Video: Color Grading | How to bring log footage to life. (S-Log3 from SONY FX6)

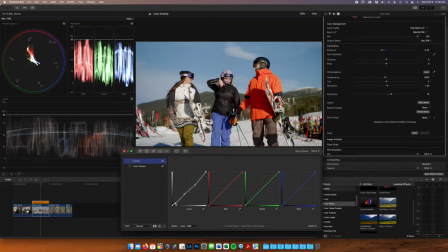32:30 The whole lower half background is all white as well, so got to just be a little careful with contrast on the snow. Yep, definitely. I'm not really adding a ton of contrast. If anything, I'm sort of pulling it out. I don't want these highlights super bright, so we're going to just pull that down a little bit that
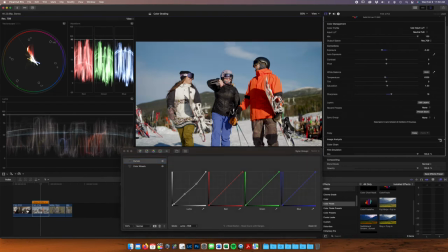32:51 looks way more natural on the skin we're gonna check out false colors and that skin
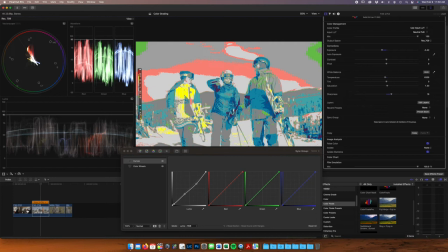32:58 tone is landing right in that gray mark is where we want it so that looks that looks really great right around the 75% yeah nice nice bright highlights on her jacket and her bindings that's great
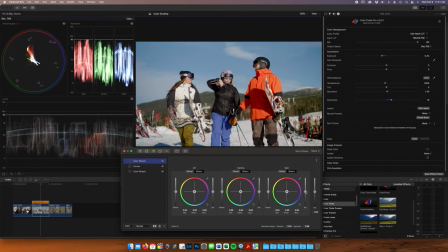33:14 All right, then we're gonna add some saturation again. Not much here. And we're gonna have to be careful with this one. Orange is a really quick color to get crushed, right? To get super punchy, and he's wearing an orange coat, which is great for us. It adds some color contrast.
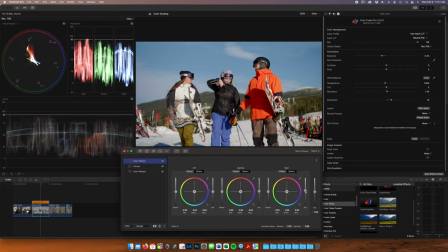33:32 Orange, it complements the blue sky, the blue pants that our middle subject is wearing, and those more blue cool shadows, but we gotta be careful with it, right? I mean, look at the vectorscope here. There is a ton of red in there, and that's all coming from his jacket.
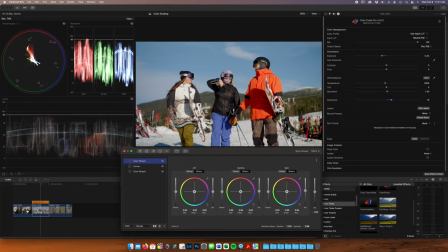33:47 There's a couple of ski poles and skis in the background here. That red is really popping out. But this is just adding saturation to the whole scene, and we're going to keep it nice and subtle. And then I'm going to go to six vectors, and I'm going to just – I'm going to bring red back down because that jacket is punchy.
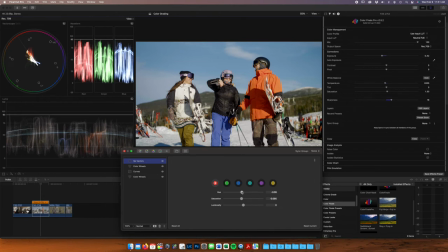34:08 And adjust the color just a little bit. it and this is i assume just from your memory i mean we were there that day we know what that jacket looked like to our eyes and you're just trying to make sure that coat looks the way you remember it i mean the way i
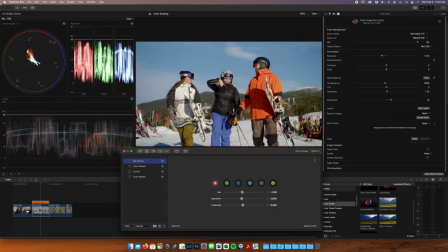34:21 remember it and also pleasing to the image i mean i sort of weigh that over how it looks when i was there you know what i mean i i just want this to sort of fit into the scene well okay right again some really crunchy reds in the background here and are you
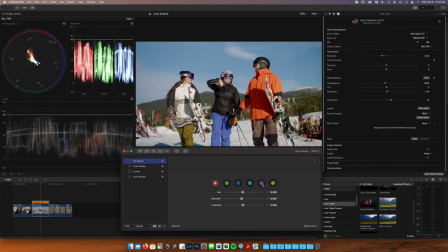34:39 going to find that in the reds i mean you might even find that in magenta even right i mean some of those skis and ski poles absolutely yeah look at that you're losing some of that it's like the the fluorescent red magenta is magenta is sneaky it doesn't feel like when i'm adjusting
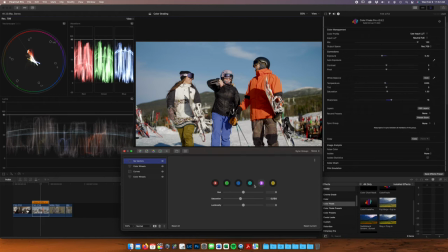34:55 my reds and i'm not getting the color that i want it's generally i generally go to that magenta and it it fixes it so no one is it's a dangerous one and it's easy to forget about because you the way magenta is explained or like displayed I feel like no there's no purple in my scene right but magenta is not like that right sort of the same as
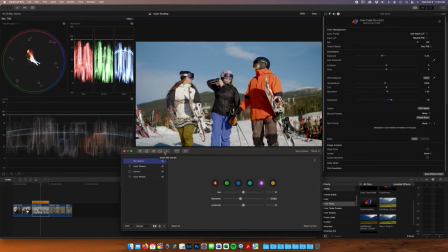35:13 like if you if you're any photo editors out there if you want to adjust your greens you have to adjust your yellows often in Lightroom which is kind of a weird thing in Photoshop same way I feel like video greens are a little more true to green yeah or
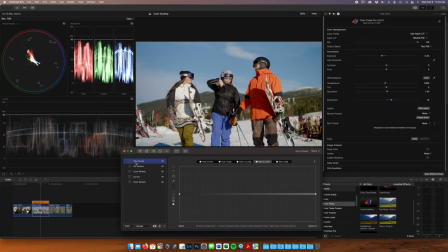35:29 at least in Sony and Fuji so far so I'm going to do the same thing i did from the last image and i'm gonna desaturate my my very black points and my very white points we're moving a little faster now because this is the same as before right yeah
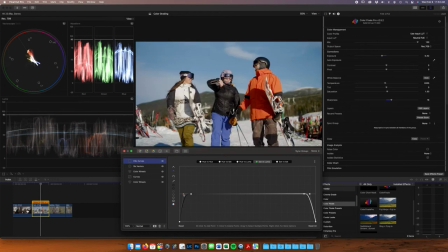again you're really not gonna see you see like a little bit in her jacket here it's more of like a safety move it
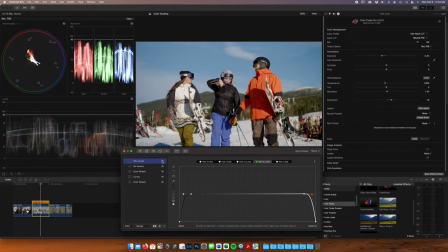35:58 is yep sometimes it's really noticeable right if you're really dark scenes sometimes you get sort of those greens and purples to move into the into your shadows um but in here it's not really a big deal and i think this is a clean scene but yeah like sometimes
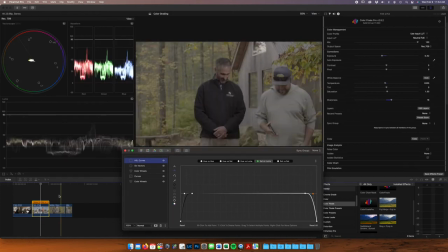36:15 you'll see a shot and it just feels muddy like the colors are just feel like there's bleeding all over the place and i think we're going to get that into that in
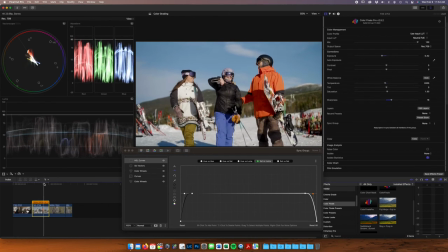36:22 the darker scene like our first scene for sure and then in our interview that's coming next yeah i feel like you know we're going to see some of that sort of like muddy feeling where everything just feels sort of like it's just not crisp. Right.